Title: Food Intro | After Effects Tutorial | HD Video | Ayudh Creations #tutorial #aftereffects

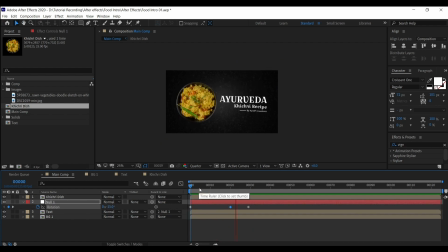28:59 Okay, yes, this looks very jerky. Actually, it has that shocky feeling. It's very linear. It is banging on our face actually.
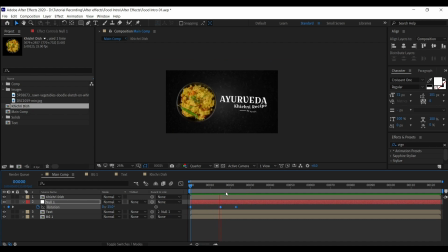29:12 It's saying I'm sitting very badly. There is a big speed breaker there that's stopping me. So we need to remove that speed breaker. To remove that speed breaker, we need to hit F9
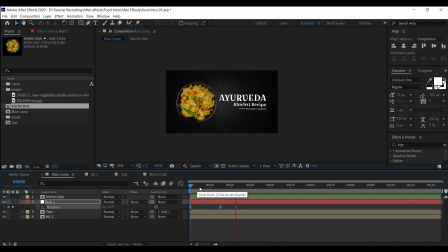29:28 so that it becomes a smooth landing, right? I hope you guys are understanding. So let's rotate it more anti-clockwise. You can change the timing on these a bit.
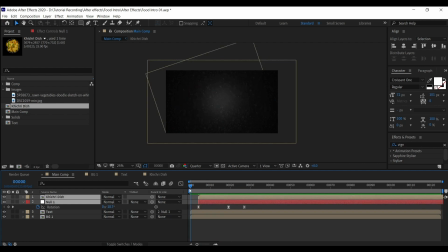Correct. Here also you can add the motion blur. Have the motion blur on top of the khichdi layer.
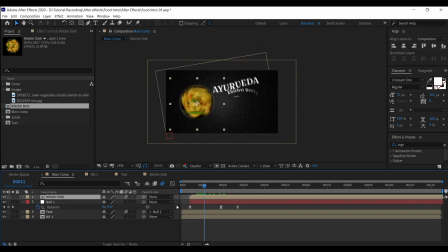30:03 and we can also have the same to the and the Ayurveda text. Okay, fine. So this portion is done. Now we need to have one more null group.
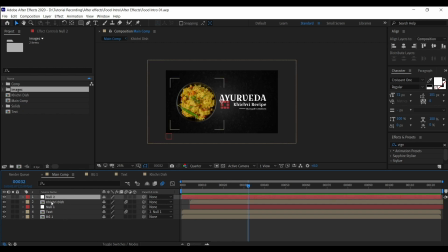30:20 So this null object will be controlling the bouncy or wiggle motion, so that once this is formed there is nothing moving.
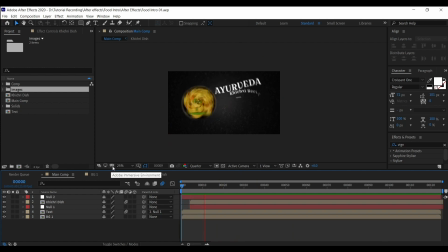30:32 So something needs to happen, right? So to keep the things moving, we need to add an expression wiggle. But before adding the wiggle expression, let's link this null,
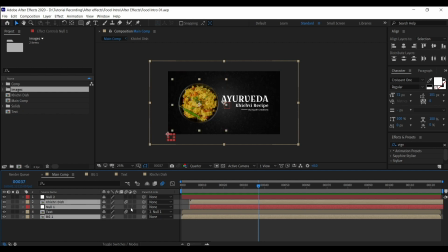30:47 okay, this background and the Khichri layer to null 2. So this null 2, wherever it will go, it will take the whole composition along with it.
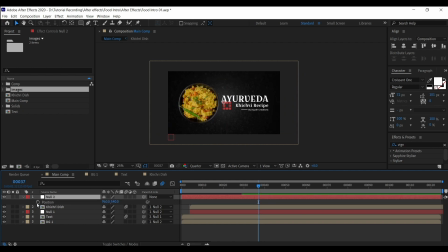31:02 Okay, now let's click on Alt and click.
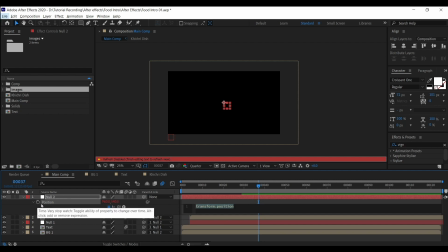31:09 So if you press Alt click to the clock, we get into the expression modifier. So here you can write wiggle expression. In wiggle you can write
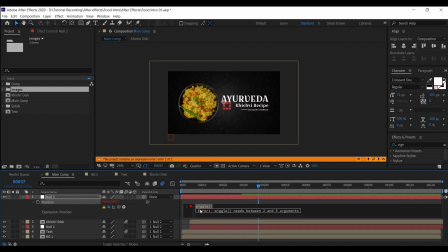2,10. Okay,
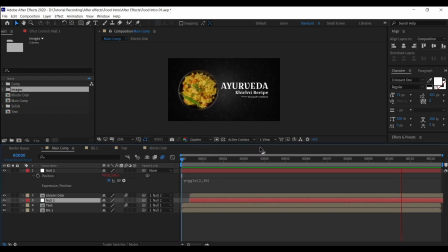31:35 so we see we have things moving, so nothing is static, so it just have that little wobble motion.
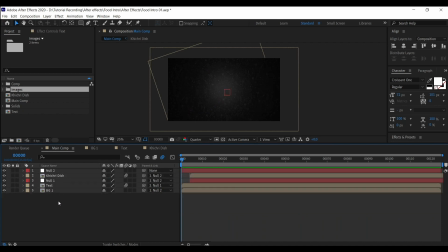31:44 So once we finish this, we can add some stock elements. So a couple of days back I went to envato.com and I've downloaded the stock element from the video hype actually.
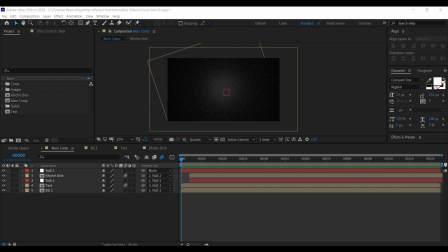32:01 So I went to Envato, I got it. I'm going to import that particular project of different stock elements which has different type of shapes, animated
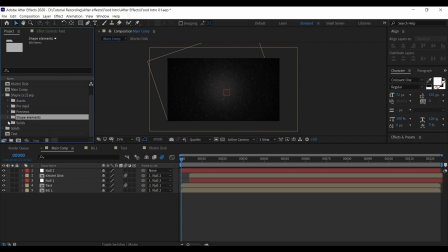32:18 logos, pre-made logos, shape elements, stars, swooshes. So you can use multiple things, you know. So here if we go here inside, let's say we go in explosions,
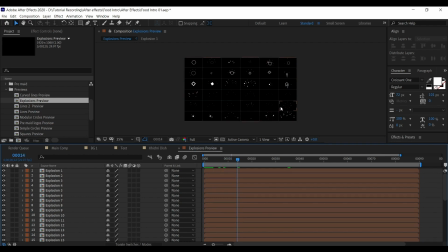32:37 see, so there are n number of options you can use for your explosions, right?
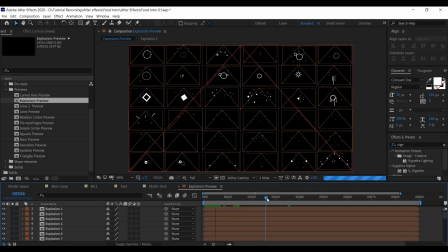32:46 These are all the stock elements to your, this will add the beauty to your animation, motion graphics projects, logo animations, anywhere you want to use it.
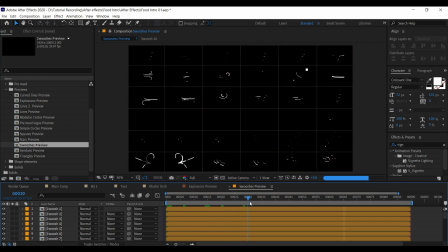32:58 This is going to make the compositions more better and more engaging to the viewers, right?